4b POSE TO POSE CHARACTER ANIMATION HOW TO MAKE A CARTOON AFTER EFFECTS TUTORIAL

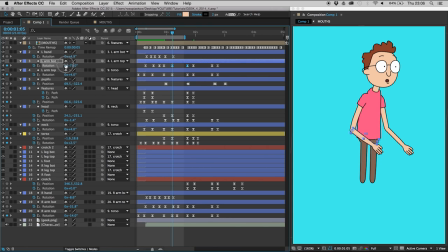(12:18)
Fuck this tutorial. It's not important. Is it important? It's quite important. I am taking my time with it. Yeah, that does look better. Okay, let's make it bounce. So the left arm bot.
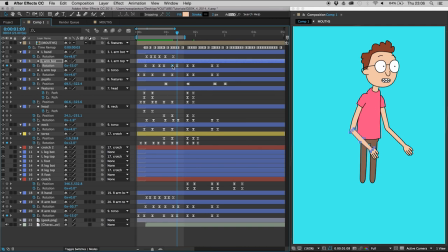(12:36)
Go forward a few frames, set a keyframe, go back to this keyframe, and make it go too far. So 51. Let's have a look at it. Oh, that is... Wow. That's real nice.
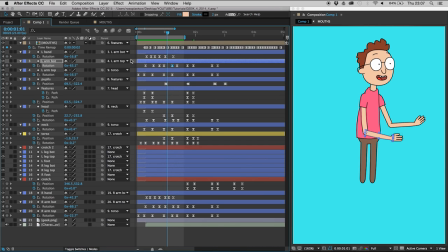(12:52)
Let's do the same thing that we do to the hand and make it in the middle of this transition. Point up a little bit too far.
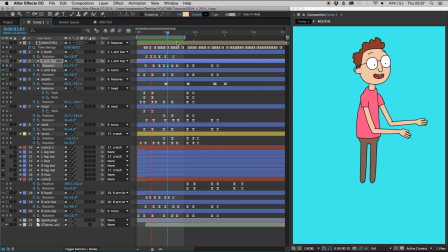(13:04)
See, that looks nice. That looks a little bit more natural. Maybe even we can make it rotate too far a little, even more. 49. Oh, that is nice. I'm tempted to do that to the other arm. So right arm bot.
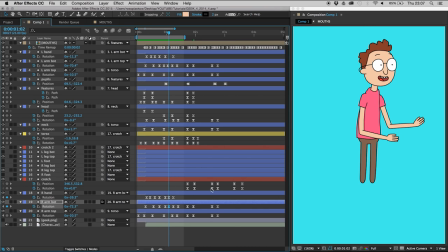(13:23)
Let's turn it up like that. Oh, that is, ooh. Yeah, I've never done that before, but that's nice. Looks really natural. Looks like he's kind of lifting them up and then pushing them down.
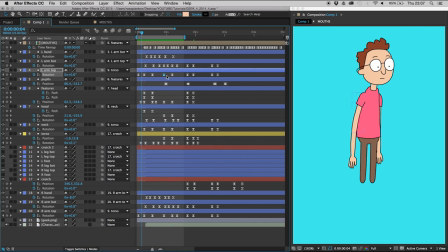(13:38)
Let's do left arm top, because at the moment it's just a straight transition from one keyframe to another. Maybe anticipatory movement, which is the movement beforehand that goes in the opposite direction. So we need it to go anti-clockwise, which means we will add 1 to this minus value.
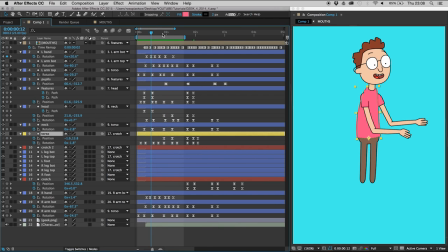(14:01)
There, yeah. The torso, if you remember, we animated it to go down over his crotch. So if it's going down, where are we going to make it go before it goes down? We're going to make it go up. Set a keyframe there, animate this one, and let's push it up and maybe to the left.
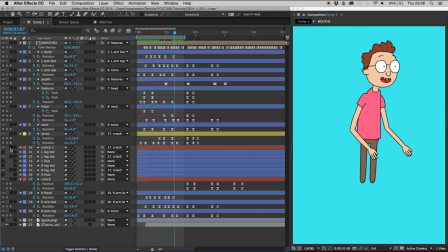(14:18)
And then, before we even preview, just make it go down a little bit too far. Maybe that's a little bit too much. Okay, a bit less.
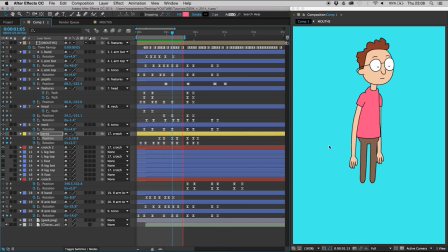(14:37)
In fact, there's no difference between these two frames, so I'm just going to delete this one.
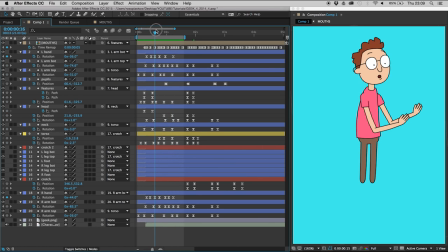(14:51)
I think this left arm needs to go up a little bit higher when he leans back. So left arm bot. Let's grab all of these keyframes up until the point where it starts going down.
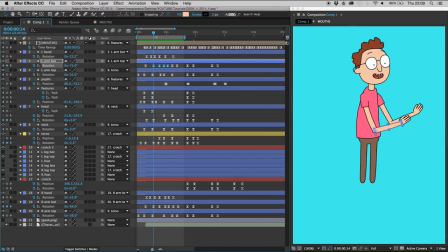(15:08)
Yep, I've grabbed them all. If you grab them all, and then you can drag this like that, and then it should affect all the keyframes by an equal amount.
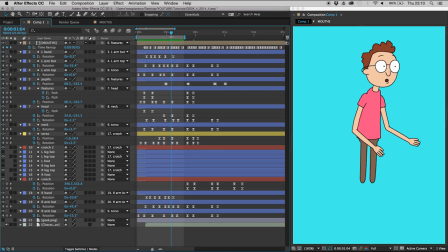(15:23)
I think we need to slow the movement of the left arm top by 1 frame. That's nice. Do the hands bounce when they land? No, they just go from 1 frame to another.
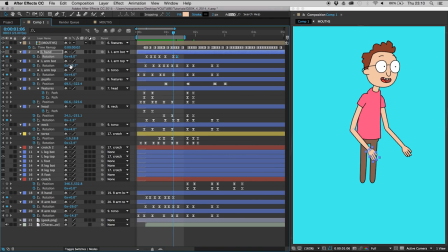(15:41)
So let's add some bounce. Make that go down too far. Where's right hand? 1, 2, 3, 4. It's usually 4 frames if you're working at 25 frames a second.
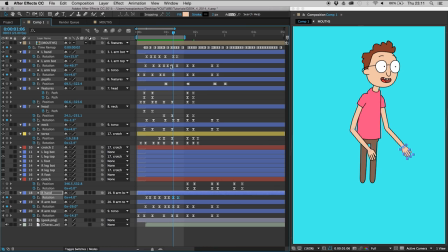(15:54)
But remember to delay all bounces by maybe 1 or 2 frames. Depends. Depends really on your judgment of what looks best. I'm going to delay the pupils moving by a couple of frames so that it's mid-movement.
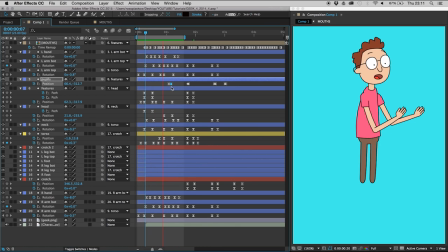(16:12)
Maybe add a frame in between them, because it's quite a big movement. Move it to the left, 1 frame. That's perfect. That's fantastic. Let's hear it with sound.
Wow, I'm a character.